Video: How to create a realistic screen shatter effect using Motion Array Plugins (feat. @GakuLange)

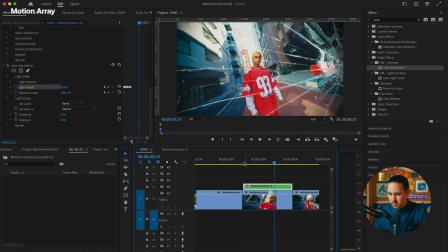(4:04)
And now, if you can notice that subtle pulsating effect, which gives it that more,
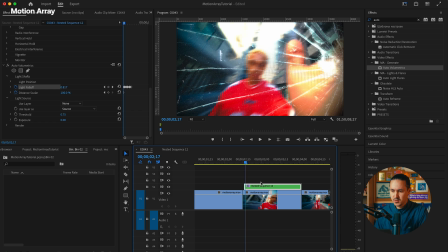(4:10)
a little bit more edge in terms of the damage that you get when you actually fake this catch here.
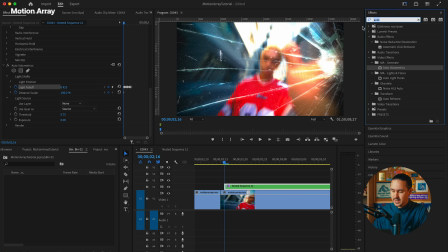(4:18)
The next thing we'll do is we'll go ahead and add Chromatic Aberration. And Chromatic Aberration, you can adjust this however you'd like, but really it gives this effect that really helps sell the camera sensor damage.
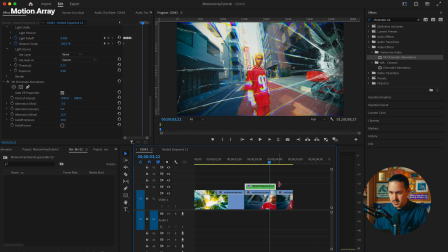(4:34)
Amazing. Now we have this cool effect where there's all of a sudden this damage to the lens, which we've now faked to really help sell this impact. The next thing I'm gonna do now is I'm gonna go ahead and nest this once again. And right at the point of impact, I'm gonna go over about 10 frames.
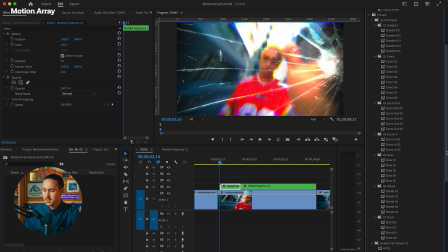(4:52)
5, 6, 7, 8, 9, 10. What I'm gonna do now is I'm gonna go ahead and add one of these 35 hit presets. What I like to do is I like to use the short number 4, which helps sell this effect tremendously.
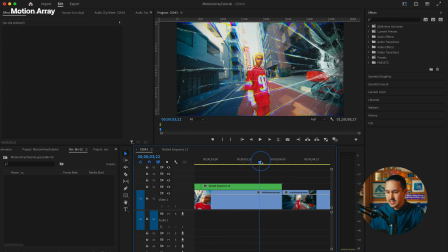(5:04)
Now that we have our animation, now I can decide where I want this to fade out. So let's go ahead and in the normal transitions. So let me go ahead and let me click cross dissolve. Now I can decide when I want this whole effect to fade out, just back to our normal image here.
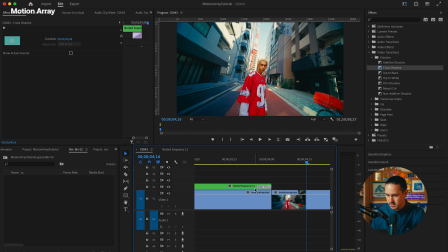(5:22)
So it's a little bit too quick, but let me just increase this dissolve. And the final step here that we can add to really sell the overall effect of breaking this glass and catching the camera is sound design. Here I've added a few different types of sounds that will really give this a sense of realism.
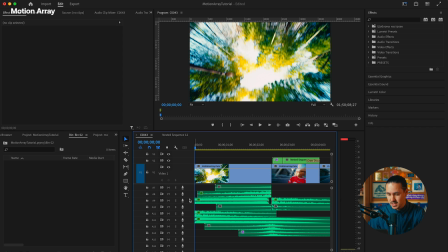(5:45)
In the beginning, I've added a few different droning impacts at the beginning to start the video off.
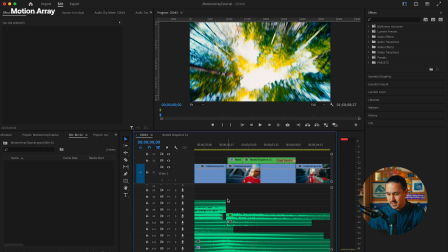(5:52)
And then the real key point here is as we're going into the impact,
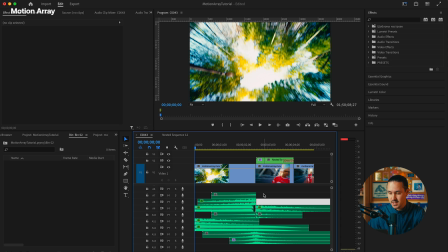(5:57)
I've gone ahead and added a few different risers, and risers help really build up suspense to an impact moment.
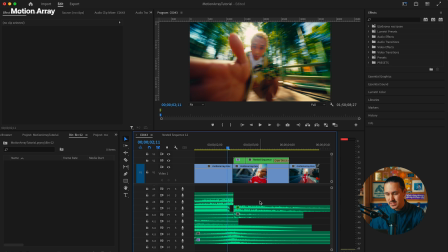(6:05)
And right at the point of impact, I've gone ahead and added a breaking glass sound as well as an impact sound, which are both available on Motion Array's library.
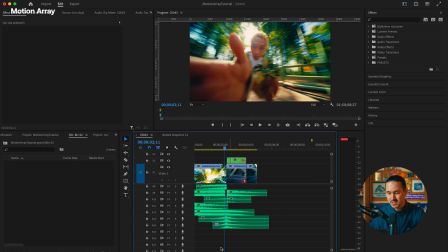(6:13)
Additionally, I've added two different whooshes here to really add different layers for this sound effect.
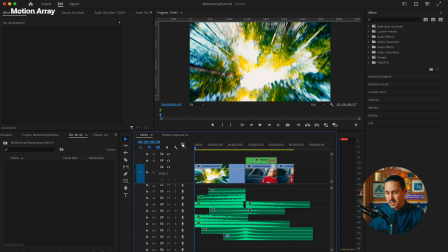(6:19)
And overall, what you get after adding all the sound effects is pretty cool overall screen crack effect, which is super easy to do and super quick to achieve in any editing software. So that was a really simple tutorial on how to achieve the screen crack effect in Premiere Pro utilizing 3 of Motion Array's plugins. Utilizing different effects along with great sound design are the key points for really selling effect, and I hope this tutorial helped you today. Thanks for watching, and we'll see you in the next one.